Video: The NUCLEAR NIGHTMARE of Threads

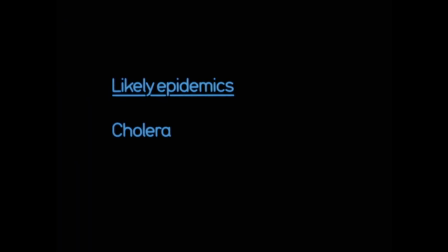[4:05]
I am aware that this is a violation of cinema's cardinal rule, show don't tell,
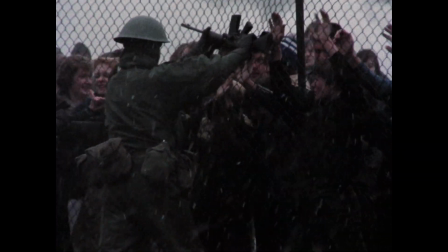[4:10]
but I feel this is more effective than something like having one of the characters exposit the same information.
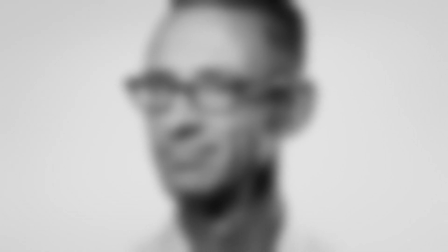[4:16]
To explain why, I would like to cite a piece of writing advice from one of my favourite authors, Chuck Palahniuk, who some might know as the writer of this book.
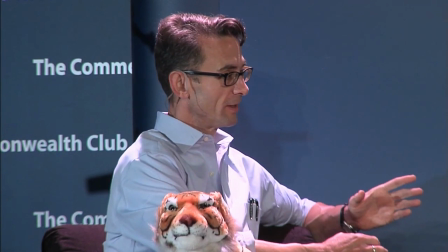[4:25]
Now what he often likes to do is to use non-fiction formats for his novels,
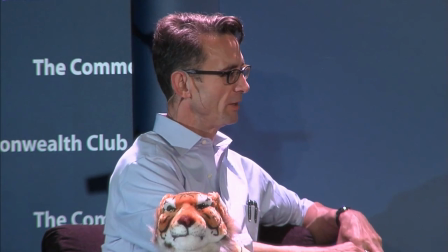[4:29]
such as writing his fictional stories in the form of a mission dispatch, an oral history or a diary.
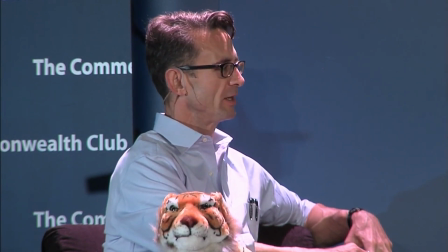[4:35]
The reason being that we associate these non-fiction formats with the truth, and are hence more likely to buy the events in these stories if they are written that way.
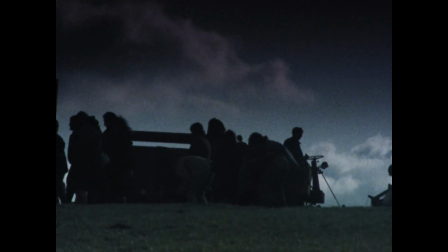[4:43]
So by using the style and language of the non-fiction documentary filmmaking format, the film's events are made all the more believable.
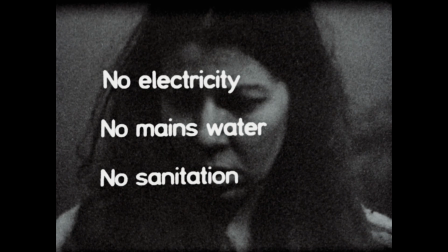[4:50]
I would also like to add how the timing of each piece of voice-over and on-screen text is almost always perfect,
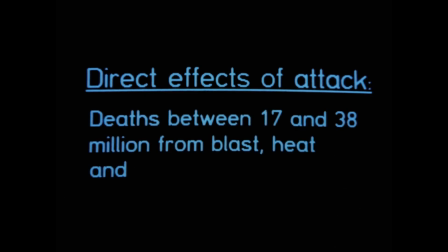[4:56]
often serving as an emotional gut punch or tone setter for certain scenes. For example, and we are delving into some slight spoilers here so jump to this point to avoid,
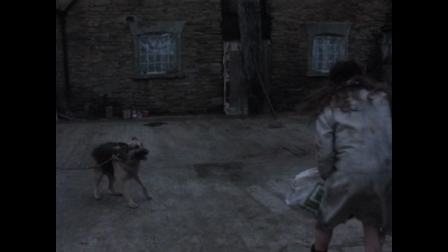[5:05]
the scene where Ruth, after a long and bitter struggle to survive, is about to give birth.
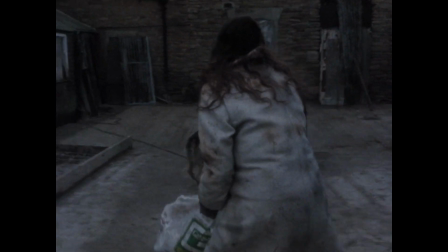[5:09]
And just before it happens, this appears.
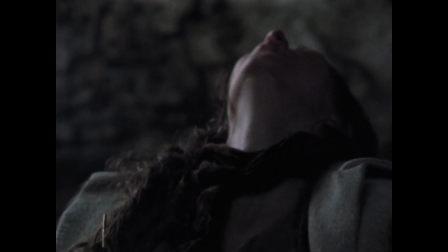[5:16]
Which turns what could be a joyous event into something horrifying. Now, besides the film's presentation,
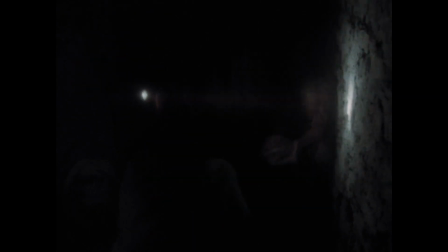[5:22]
it can also be appreciated by how effective it is despite its small budget, which was about 400,000 pounds at the time.
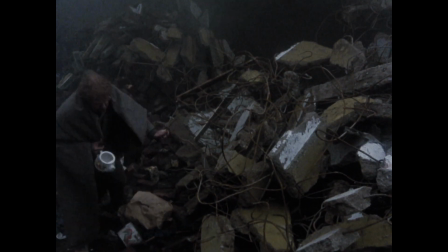[5:30]
And that's a pretty miniscule amount for a film about nuclear war, but director Mick Jackson was able to make up for this with very efficient filmmaking.
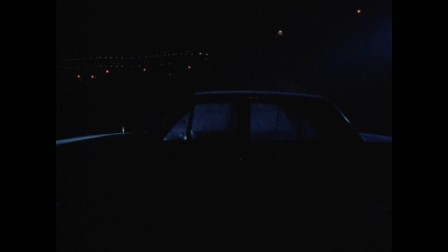[5:38]
Take for example this scene, where a row of tanks and military vehicles are driving past this car. Now, getting the actual vehicles would have been far too expensive, so instead the shot focuses solely on the car, Mick Jackson creating the illusion of a row of tanks and military vehicles using lights and sound effects.
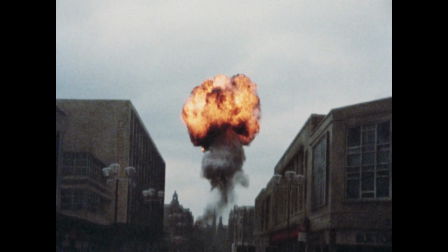[5:55]
But my favourite example is the nuclear explosion sequence,
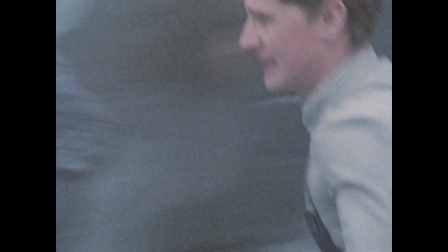[5:59]
which must have been one of the most challenging and expensive parts of the film due to the special effects and multiple extras.
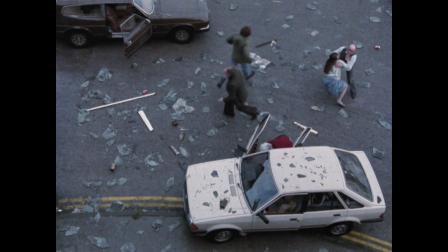[6:06]
But Mick Jackson was able to save much of the budget by finding houses that were already set for demolition,
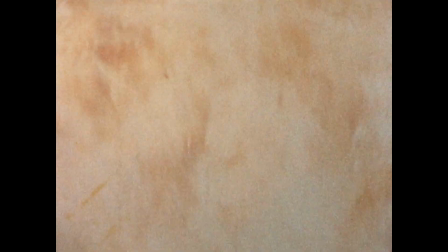[6:11]
fixing them up for the pre-explosion scenes so that he could ruin them to his heart's content, then filming in the rubble once the houses were demolished.
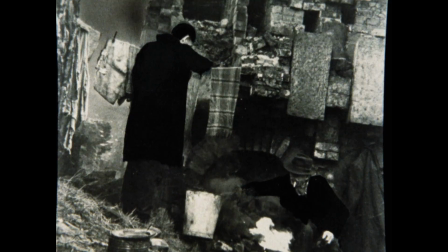[6:18]
There are some points where the budget does show,
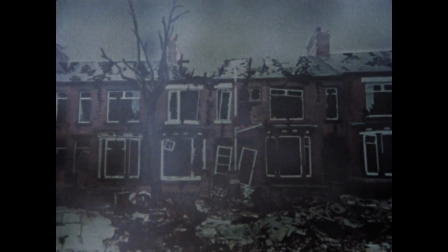[6:21]
such as these shots where it looks as if they took a still image and then overlaid some shitty smoke effect on it, which just looks like trash,
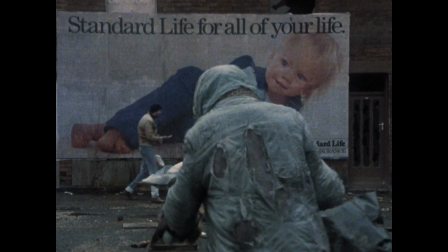[6:29]
but overall the film's budgetary restraints are unseen throughout the film. Now, just to close this off, I would like to address some concerns one might have for the film,
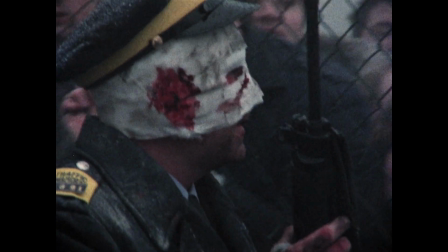[6:38]
which is whether it is a useless exercise in misery, and hearing me explain it and seeing some of the footage might bring some people to think just that.
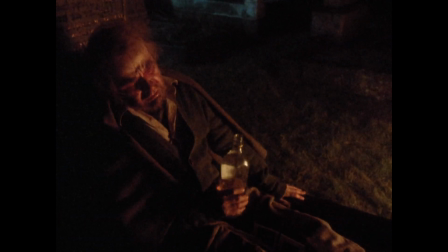[6:45]
Which is not entirely untrue. As the film goes along, it gets more and more despairing, with pretty much no form of levity.
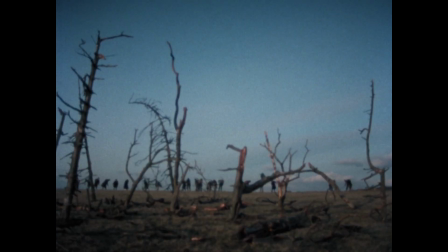[6:53]
And without spoiling it, the ending is far from happy. But I feel like for what the people behind the film were intending to do, this is quite appropriate.
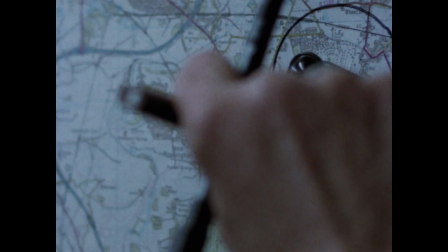[7:01]
You see, when Mick Jackson was researching for the project, one of the scientists he consulted told him about how some people were talking about winnable nuclear wars.
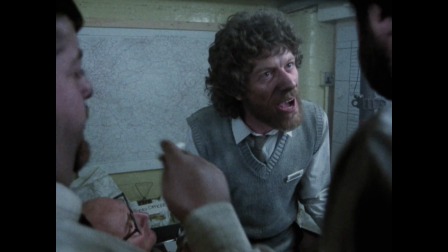[7:10]
And this scientist, not quite agreeing with them, said this.
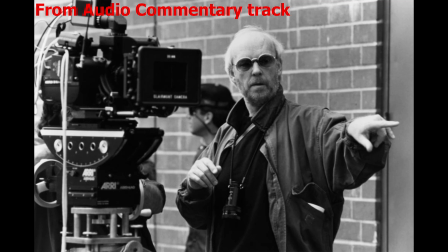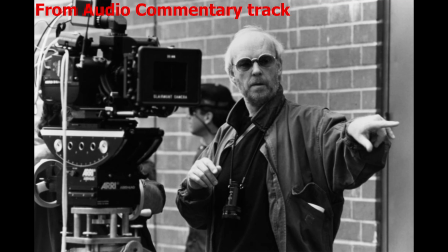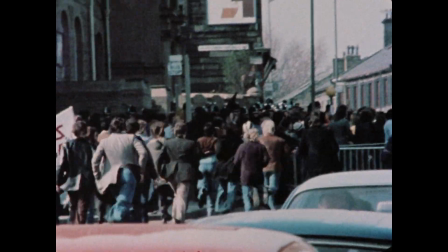[7:47]
And it was then that Jackson set out to create images designed to dissuade people from the idea of a winnable nuclear war,
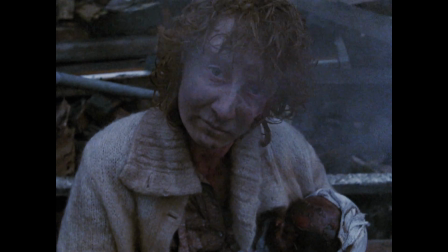[7:54]
to show in excruciating detail just how destructive such an event would be.
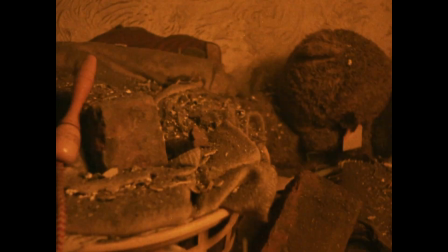[7:58]
Thus I find the film's pessimistic outlook to be ideal, as a more hopeful ending or story might only serve to placate instead of warn and teach.
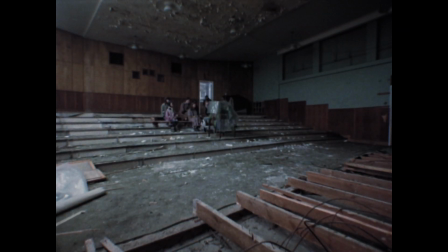[8:06]
And if there is any film that can teach people about the dangers of nuclear warfare, it would be threats.